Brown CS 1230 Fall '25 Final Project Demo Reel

Hi everyone, we're Danimal Glossing. I'm Yali. I'm Sue-Ann. I'm Max.
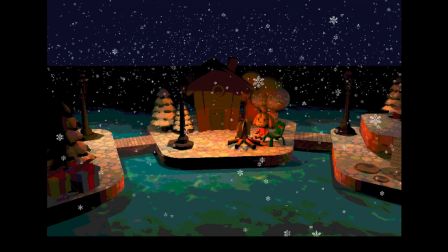And I'm Seyoung. Here's a quick look at our final scene. We're going to now go into the scene and show you all the different intricacies and parts that make it up.
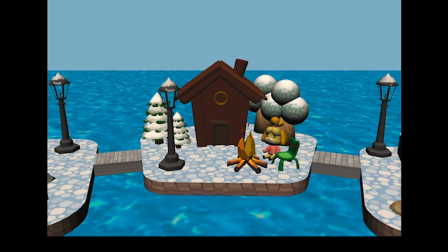First, we use color grading to apply a filter to our entire scene to add a more Animal Crossing style.
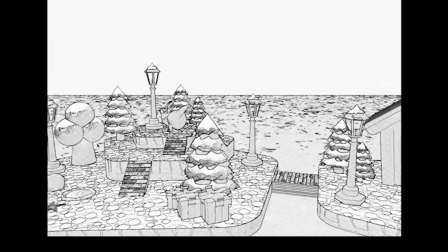Next, we can see the stylized filter that is applied to show a line art style filter applied to our objects.
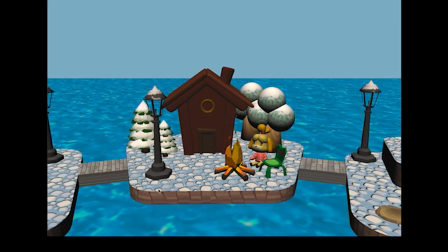We also implemented bump mapping to make the textures for our floors look a bit more bumpy and realistic.
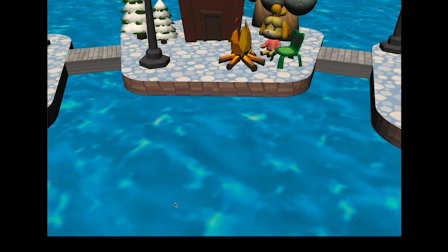And scrolling texture helps us to animate the water and make it flow like an ocean.
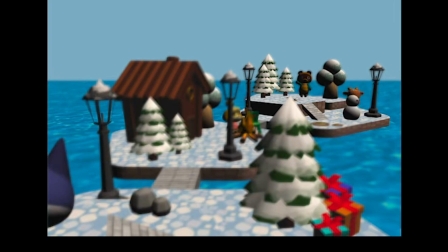Next, we also have depth of field, which allows us to adjust the focus plane where we can blur the objects that are far away from us and focus on the ones that are near us.
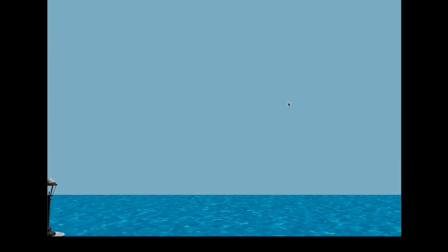For the daylight scene, we use directional lights, so here we can see harder shadows, but in the nighttime scene, we use point lights, so you can see softer shadows there.
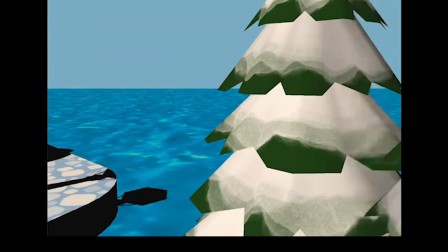And here you can see the cat shadow as well.
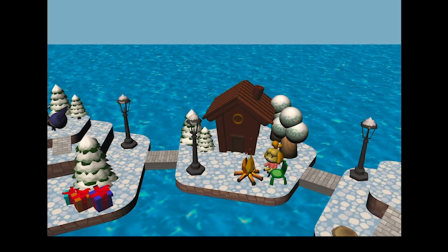And we use particle systems to snow.
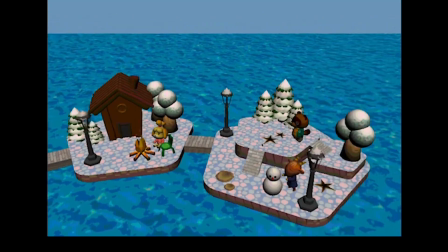And this is another stylized filter where we do pixelation, and we can change the pixel size to give a more retro style.
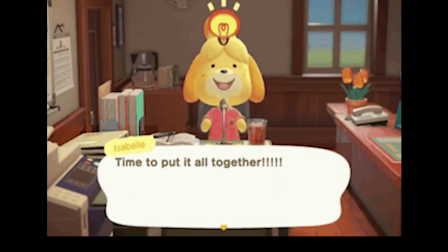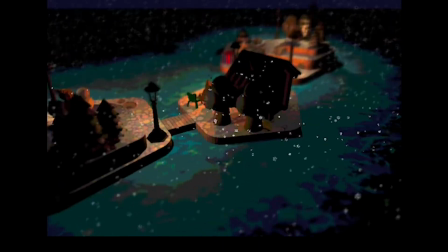This is a nighttime version of our scene that we're showcasing using camera paths implemented with Bezier curves.
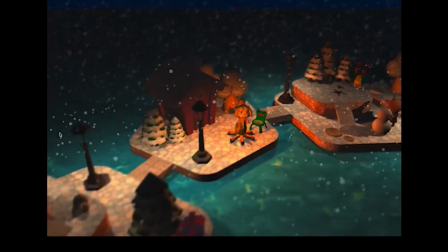This is without the pixel stylized filter applied.
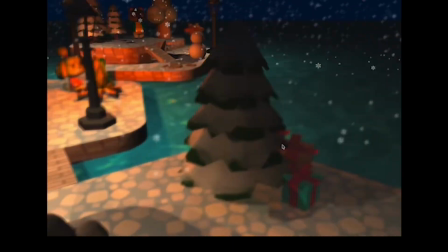Now we'd like to show some objects in our scene that we imported using an OBJ file loader.
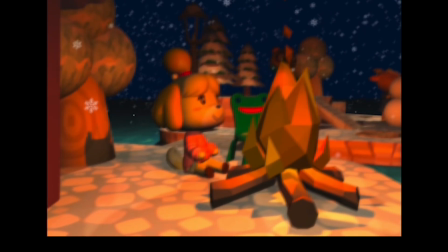Now we're going to showcase our depth of field. Here we see we're coming up close and focusing on Isabel. Now with our pixel filter turned on, we can see that the pixels still apply even with the depth of field effect. We do this by having a pixel pass within the depth of field pass.
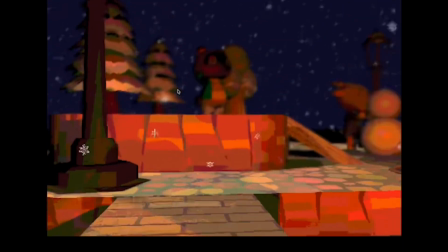We're going to move over right by Tom Nook now and show you the scene from behind. In this scene, we have 8 lights, 1 from the moon, 6 lamps, and 1 from the fire.
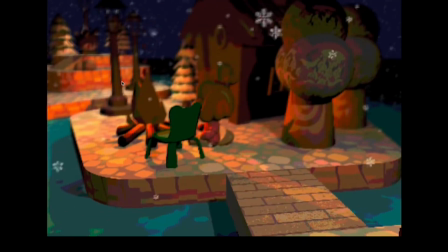This is very computationally expensive for shadow mapping, but we think it shows a really nice effect.
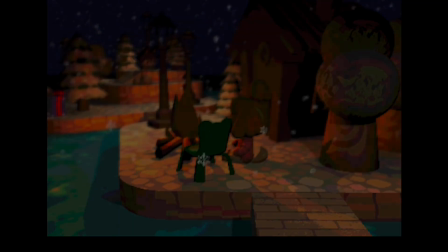Thank you for watching.